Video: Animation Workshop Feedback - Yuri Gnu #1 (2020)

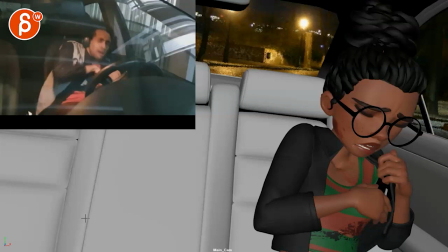(0:03)
all righty there is a reference here and their silence place in full first
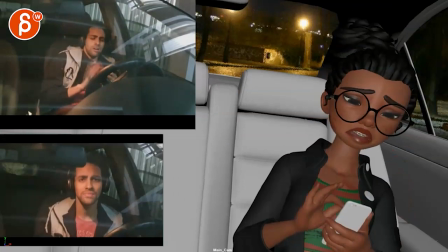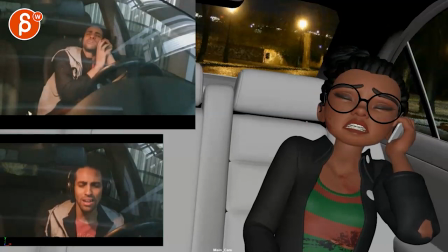(0:15) what's your emergency
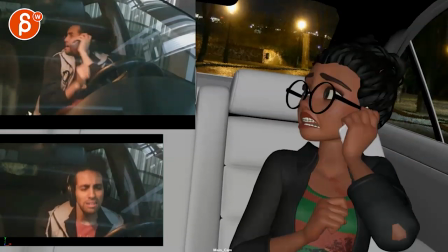(0:19) ma'am
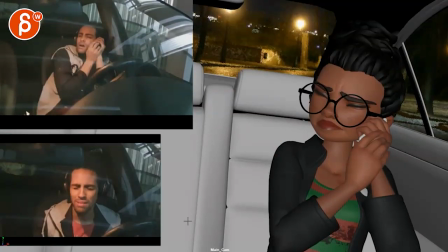(0:26)
it's very cool first thing I would do and it's very picky but I tell this everybody I would and it seems like a almost like a photo in the background here mainly because of the colors and everything with the lights everything compared to this i would just have that in terms of just
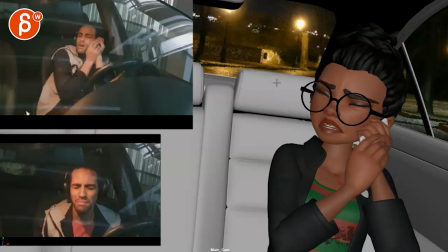(0:41)
blocks and things where it's geometry kind of matching the style unless at the very end you're going fully rendered with lights all kinds of stuff but i would keep that in that consistent in terms of style it's very picky but i tell that everybody just it's just to me it's clashing but i
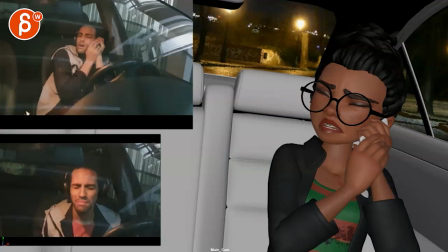(0:54)
see a lot of people doing that online reels and things so it's not something that's completely wrong there's a personal preference for you to think about um the other thing is i like all of this generally i think it's a cool idea i think the line is great and the idea is great
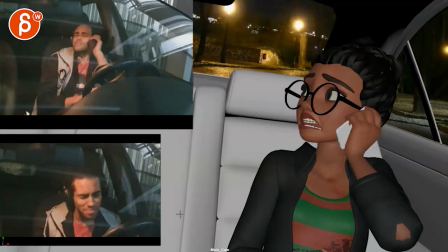(1:09)
especially with this coming in my only thing is um and you're sending me this with reference that is taking up the screen left half of the shot
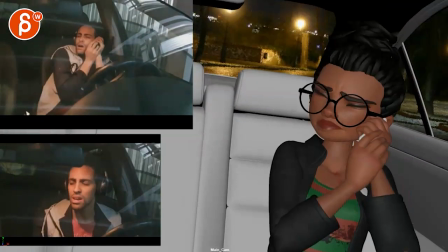(1:19)
so if that is gone you're you're to me it feels
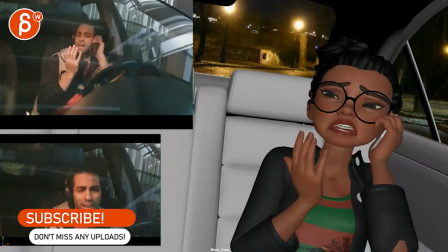(1:25)
like a massive imbalance in terms of how the whole thing is staged i understand that
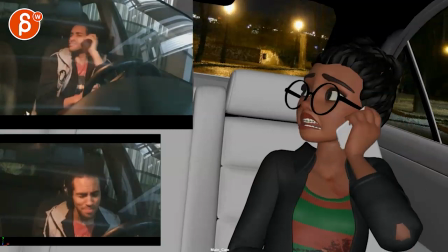(1:30)
you want this here to be small on the right side so that we have
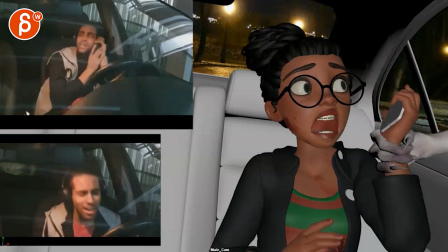(1:35)
that hand as a surprise but to me it would be
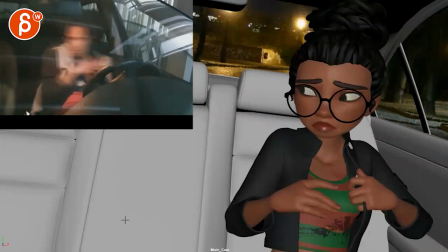(1:40)
i personally do this where she comes in and i like that look there it's a massive car
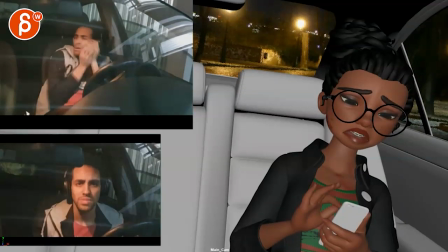(1:46)
potentially scaling it down a bit or having her maybe bigger
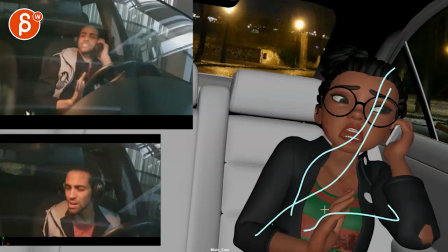(1:53)
in frame so that i know you want her to be also maybe crouched on and trying to hide but maybe the head generally will be maybe then maybe this big just giving her just a bit more room kind of filling this out for composition as well but generally what i would do again
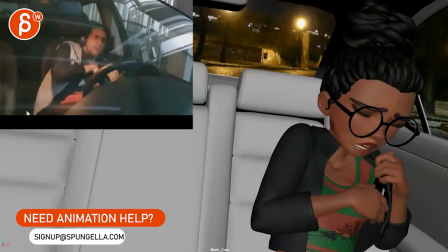(2:07)
i like all of this just going through what i like here i like she comes in it's good action there and then she goes back eyes closed that's great taking
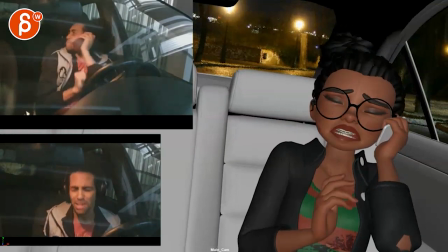(2:15)
out the phone talking and then having that on her face she realizes what's going on she might have a bit more of a
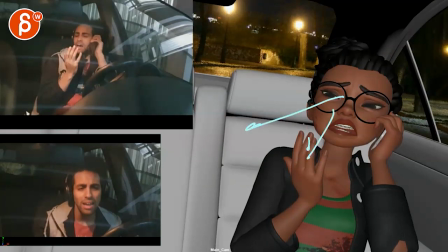(2:23)
look there this feels like she's looking a bit above in your reference you're looking a bit more clear at the hands and then waiting and getting ready
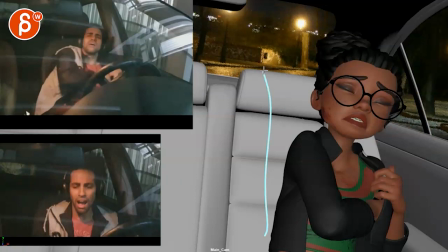(2:30)
and then ah that's great the only thing i would do is that she's very very static here and i would give this a bit more contrast
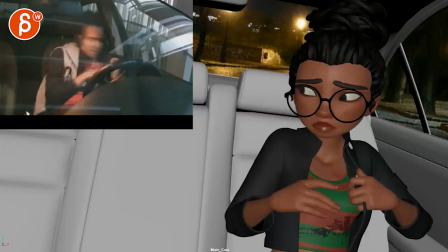(2:38)
where she comes in and
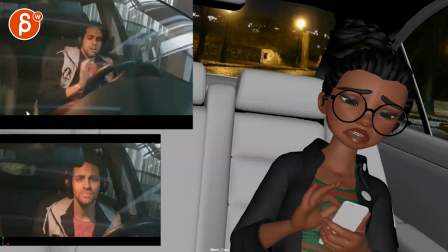(2:42)
she might go straight back to this but when she takes out the phone she starts dialing in i would personally
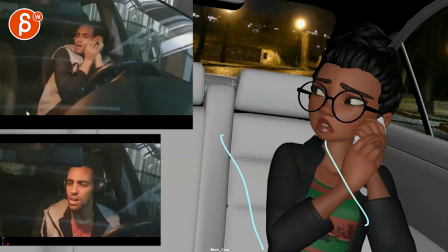(2:48)
have something where she starts to lean more to the left
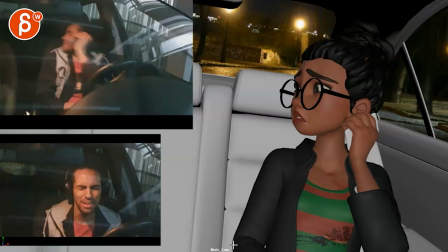(2:53)
and all of this like this look again can be like she's almost maybe propping herself up with a stronger um like an arm push to be higher so that she's a bit more up there trying to see what's behind the
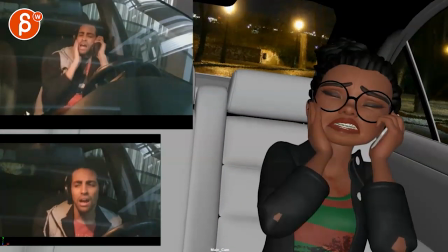(3:08)
car and then as she gets to maybe like this is the moment here where she's a bit more here and then after that she starts to go back to the
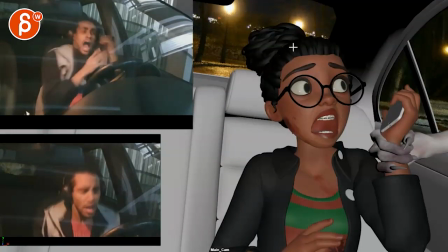(3:18)
right to again to end up here where the hand can come in basically
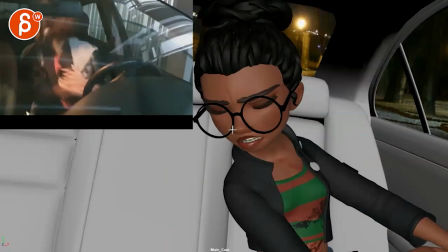(3:23)
she comes in like that right i would give this more movement like this where she she crosses more over into the left space of the screen
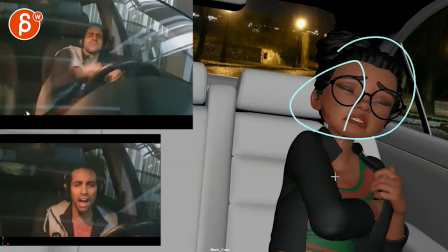(3:32)
mainly because she will come in here go to the right there's more movement but you give this a bit more tension and contrast so that you have somewhere
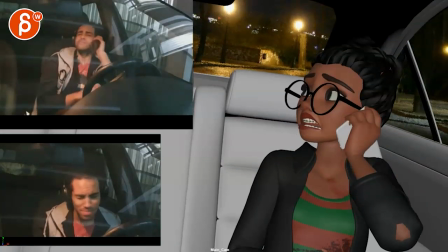(3:43)
to go for her to relax and we think it's okay meaning that she
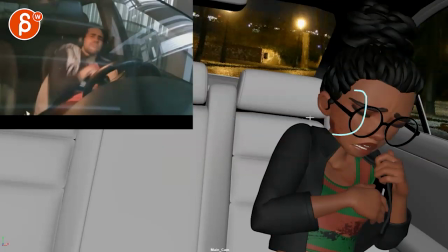(3:47)
comes in like this right grabs the phone and there's a lot of head here head here moving around a lot of movement to me more
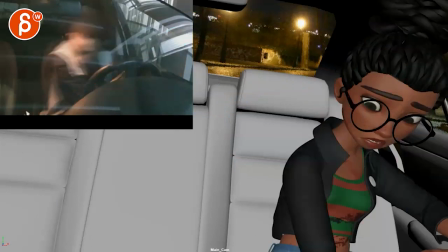(3:57)
eye darts potentially so you have energy as she she if it didn't break this is empty here you imagine she comes in oh what's going on oh
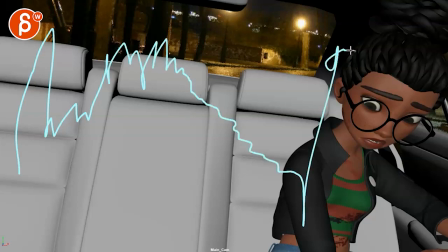(4:05)
okay okay okay it's getting better okay please save me oh the hand is coming versus right now she comes in and we kind of stuck in